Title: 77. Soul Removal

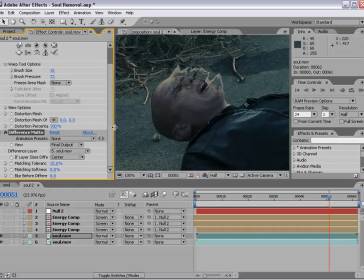[12:12]
But in this case, we're using the exact same clip. So if we choose that movie,
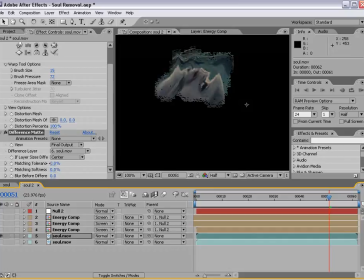[12:19]
it's going to actually perfectly, if we turn the tolerance all the way down to 0, it's going to perfectly remove everything but the distorted area.
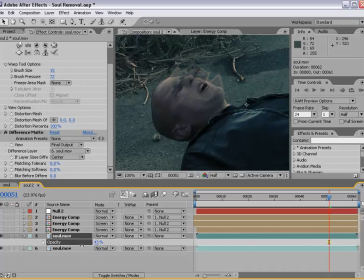[12:29]
Now that we've done that, we can turn the opacity on and off to kind of create, you know, that mix between the 2 layers. But we do need to link the distortion to our tracking data. And what we can do is use the distortion mesh offset.
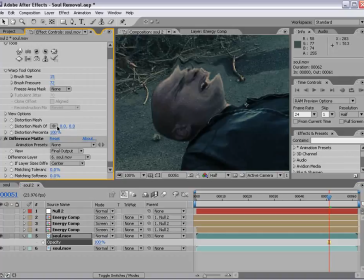[12:44]
Now, in the Demon Face tutorial, we learned a more advanced way to link them together, and you may need to do that depending on your shot. Here, we're just going to link the distortion mesh.
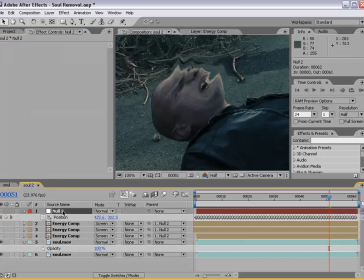[12:54]
So what we'll do is click on the null, hit P, bring up the position, hit E, go to the Liquify,
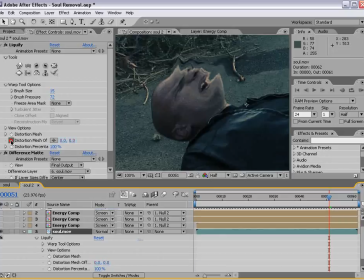[13:02]
and we'll just alt-click on the distortion mesh offset, and we'll parent this up to the position.
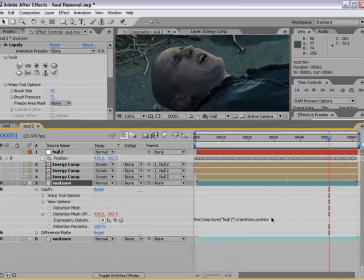[13:10]
Now, we need to do one other thing, and that is subtract the current position. So that's the expression it creates automatically. Then just click minus and do 2 square brackets and type 425,
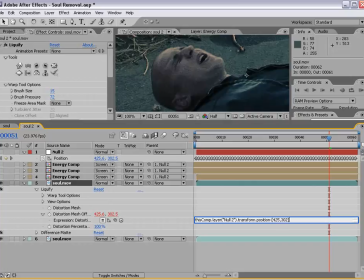[13:29]
302 in bracket. So that's going to remove this offset so that our distortion somewhat lines up for the clip. Now, without that expression, the distortion is all over the place. So just make sure, turn that on, and it should look pretty good.
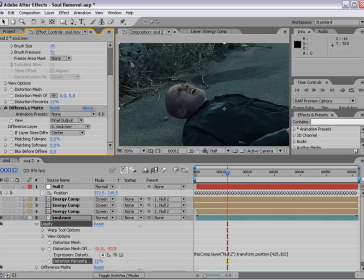[13:48]
Now, we also want to add a wiggle expression to the distortion percentage so that we can kind of animate it phasing as if the energy is, you know, pulsating. So we'll alt-click on the distortion percentage. We'll type wiggle
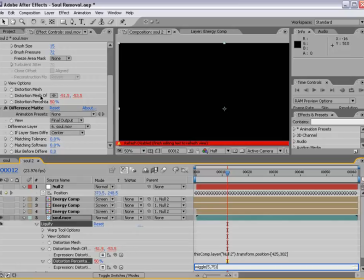[14:05]
5,75, and we'll set the distortion percentage to 50,
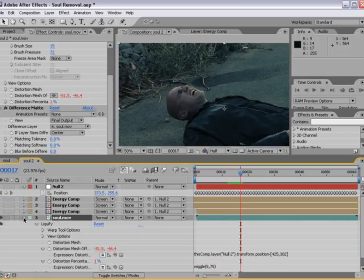[14:10]
and that way it will kind of turn on and off. Now, we may want to turn this down to maybe 4 and turn this up to 105. Let's see, we'll turn the distortion up to 75. I just want to see more distortion than not.
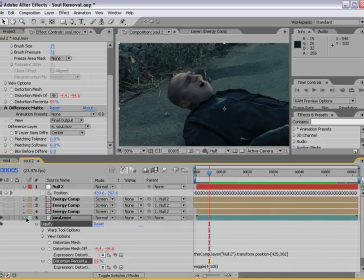[14:30]
So that looks pretty good. Now, the other thing we're going to do is link the opacity.
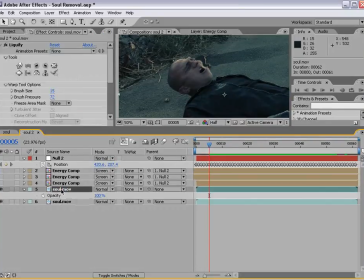[14:35]
So we'll hit T, we'll hit U first.
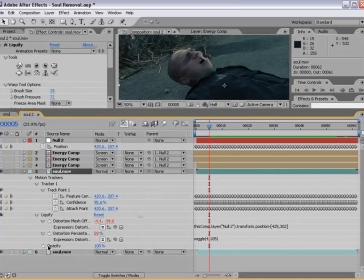[14:39]
Then we'll hold down Shift, hit T, bring up the opacity, Alt-click on the opacity,
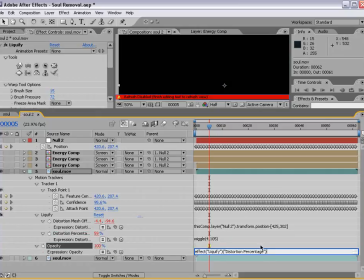[14:46]
and link this to the distortion percentage. And what that does is when it's 100% distorted, it's 100% opaque.
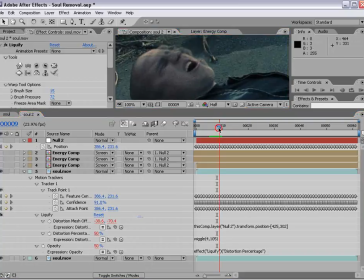[14:55]
And then when it comes down, it fades out. And so that way it can kind of blend between the two in kind of a nice, cool, natural way. But it's purposely superimposed so it looks transparent in a way.
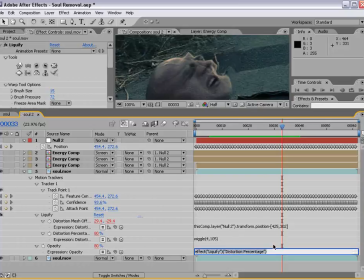[15:10]
So pretty simple way just to link those together. And we'll go ahead and close that out.
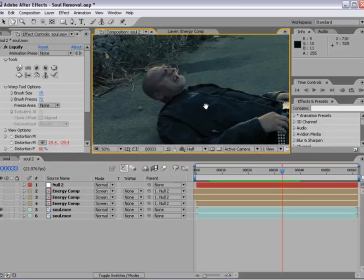[15:16]
So very simple expressions, but it does make it look pretty cool. So we'll go and turn our energy back on, and you can scroll down and kind of check it out.
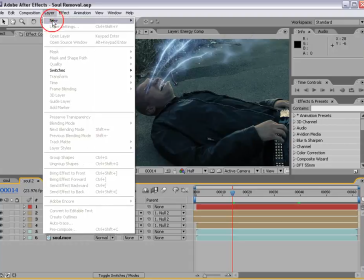[15:30]
Okay, and finally we can add a little bit of, light effects. So let's just add an adjustment layer,
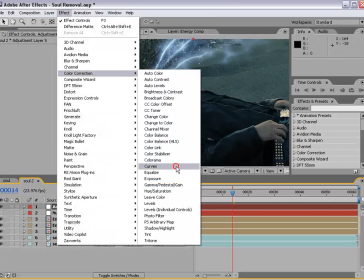[15:37]
and we'll choose Effect, Color Correction, Curves, and turn that up a bit.
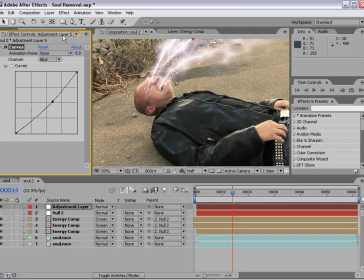[15:46]
Maybe give it some color and a slight glow even.
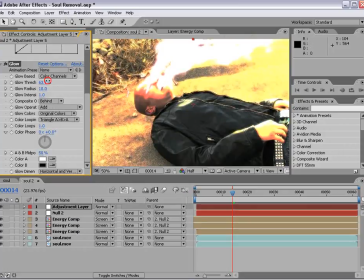[15:51]
Turn the
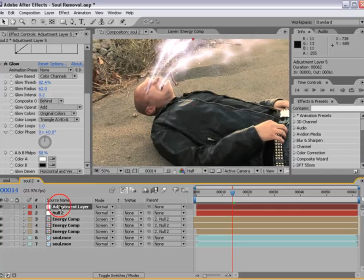[15:56]
intensity down a bit. And then we'll hit T and we'll keyframe the opacity.
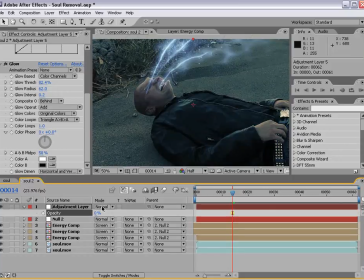[16:04]
So we'll set the opacity to 0 and then Alt click on the stopwatch.
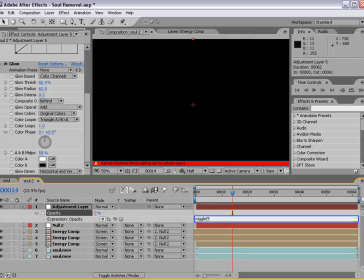[16:08]
We'll type wiggle, 8, 100.
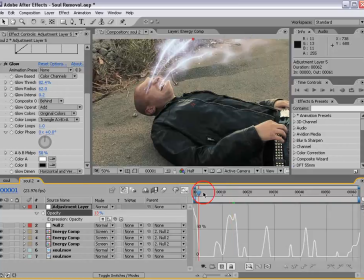[16:15]
And we can take a look at that. So just kind of switch on and off.